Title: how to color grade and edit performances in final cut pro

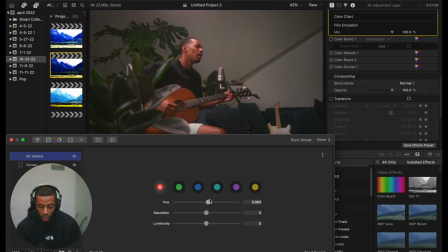747s
I think the skin tones in this video right now look pretty decent to me. Maybe I'll bump up the saturation to make it pop a little more. And sometimes you'll do a lot of editing, and then your eyes get lost in the video,
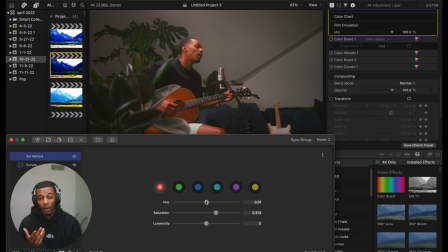764s
and you're like, is this looking weird or not? I don't know, it feels good to me, but I'm not sure. It's great every so often to literally walk away from your computer screen, just give your eyes a rest in general, come back, and then you'll see it. You're like, oh, wow, this feels weird.
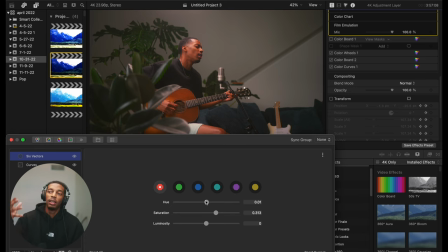780s
Or even bring in a video that you've done in the past, compare it to what you're doing now, like, oh, okay, this looks mad weird. So I'm kind of okay with this. Maybe I'll mess with the yellows, because yellows are also in the skin.
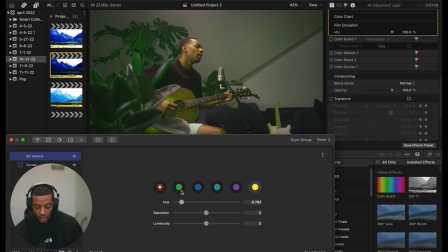795s
See how if I mess with yellow, it doesn't affect it as much as the reds, but it's definitely in there. And I just wanted to look natural. And I think that, to my eyes, that's what my skin looks like in general.
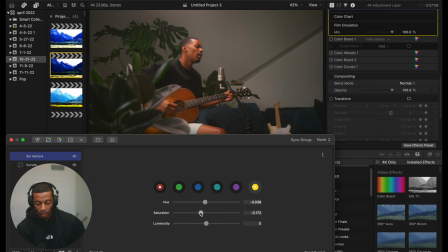810s
Maybe a little exaggerated, but that's what my skin looks like. And then maybe bring the saturation down so it's not as punchy. Boom. All right, last thing we're going to do is add a LUT. This is the last thing on it.
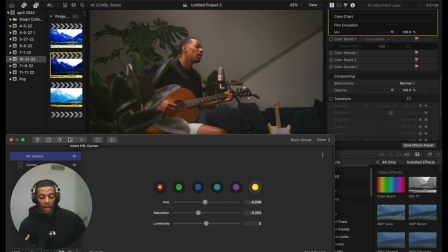826s
I love LUTs. That's the last kind of like cap on it. So what I did right here is essentially color correcting with a little stylization. Color correcting is just getting your good basic image look. So this is just a basic image look.
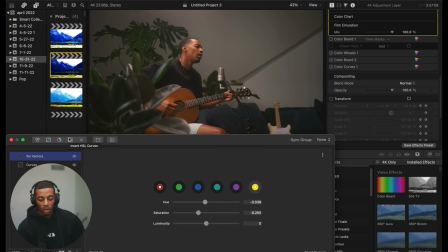840s
Color grading is where you add a style, you know. So when I faded the curves, that's kind of not really color correcting. That's kind of adding a style to it, but somewhere in between. All right, so now I'm going to go to my LUTs. I think LUTs are here for.
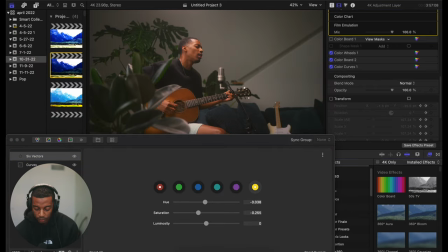857s
And then if you want to add a LUT, look up on YouTube how to add LUTs into your program. But you know, you throw custom LUT onto your file.
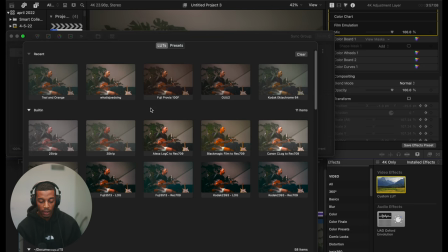867s
I do it within Color Finale, and basically all I do, you can literally Google this. I think it's like the M31 that's the most popular one. It's the name of it, but essentially a teal and orange, and they're free. Just look up teal and orange LUT and try them out.
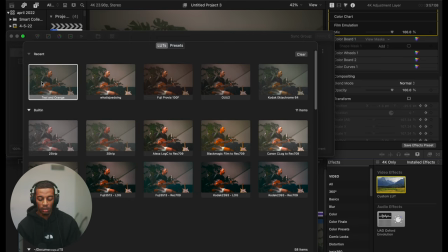887s
This LUT it's just a good, like, very popular stylization, but it can be a little extreme So the cool thing about this is that you can adjust the opacity within Color Finale or natively within Final Cut Pro. You can adjust the
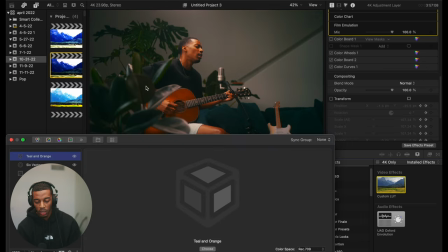905s
opacity. So I'm going to insert the teal and orange. And there's my look. That looks kind of cool. It's a little exaggerated. That might be your look. So maybe I want it to look this exaggerated, and I'll go back into my vectors, and it affects my skins.
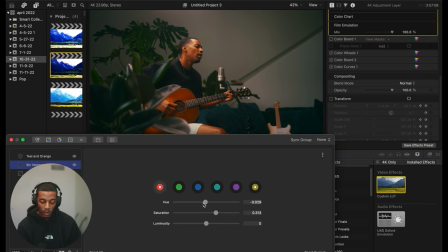919s
So I'll go back and maybe, fool with the skin tones and kind of make them look more natural again. You know, I could do that. That's a cool look. That could be a great look. Or I can also just go to my opacity here and take it down to zero.
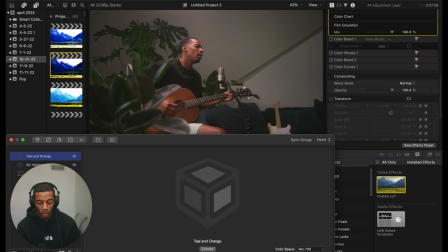938s
So basically I'm taking the LUT completely off, and then slowly, that kind of like resets my eyes, and then I'll slowly bring it back in to see how I feel about it. I don't know why I'm loving it at 100% right now.
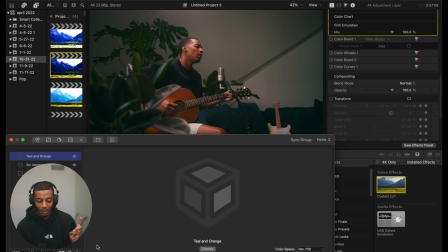953s
I normally don't. I probably need to walk away from the video for a bit, but let me look at it now.
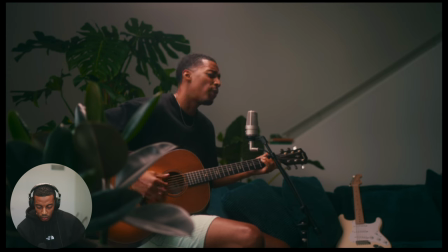959s
Full space. That looks great. This is not how the original video, look at those quads, go Joe. This is not how the original video looks on YouTube right now, but I don't know. My eyes change from day to day, my feelings about it. I really like this look.
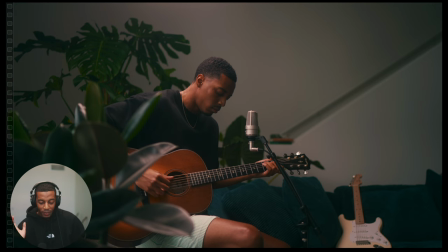979s
Wow. Let's just do that for now. For this sake, run it. We'll just do that.
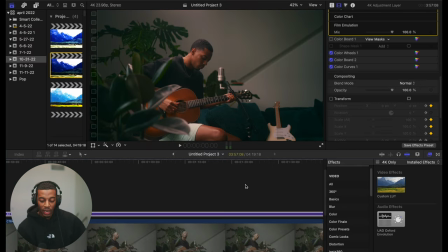983s
Last thing I add on here is a transform, which does a slow pan in. So when you're doing one steady shot on a performance, you don't, maybe not for all your videos you do, but for performances, I love to do a little slow pan in because I don't have a multicam setup.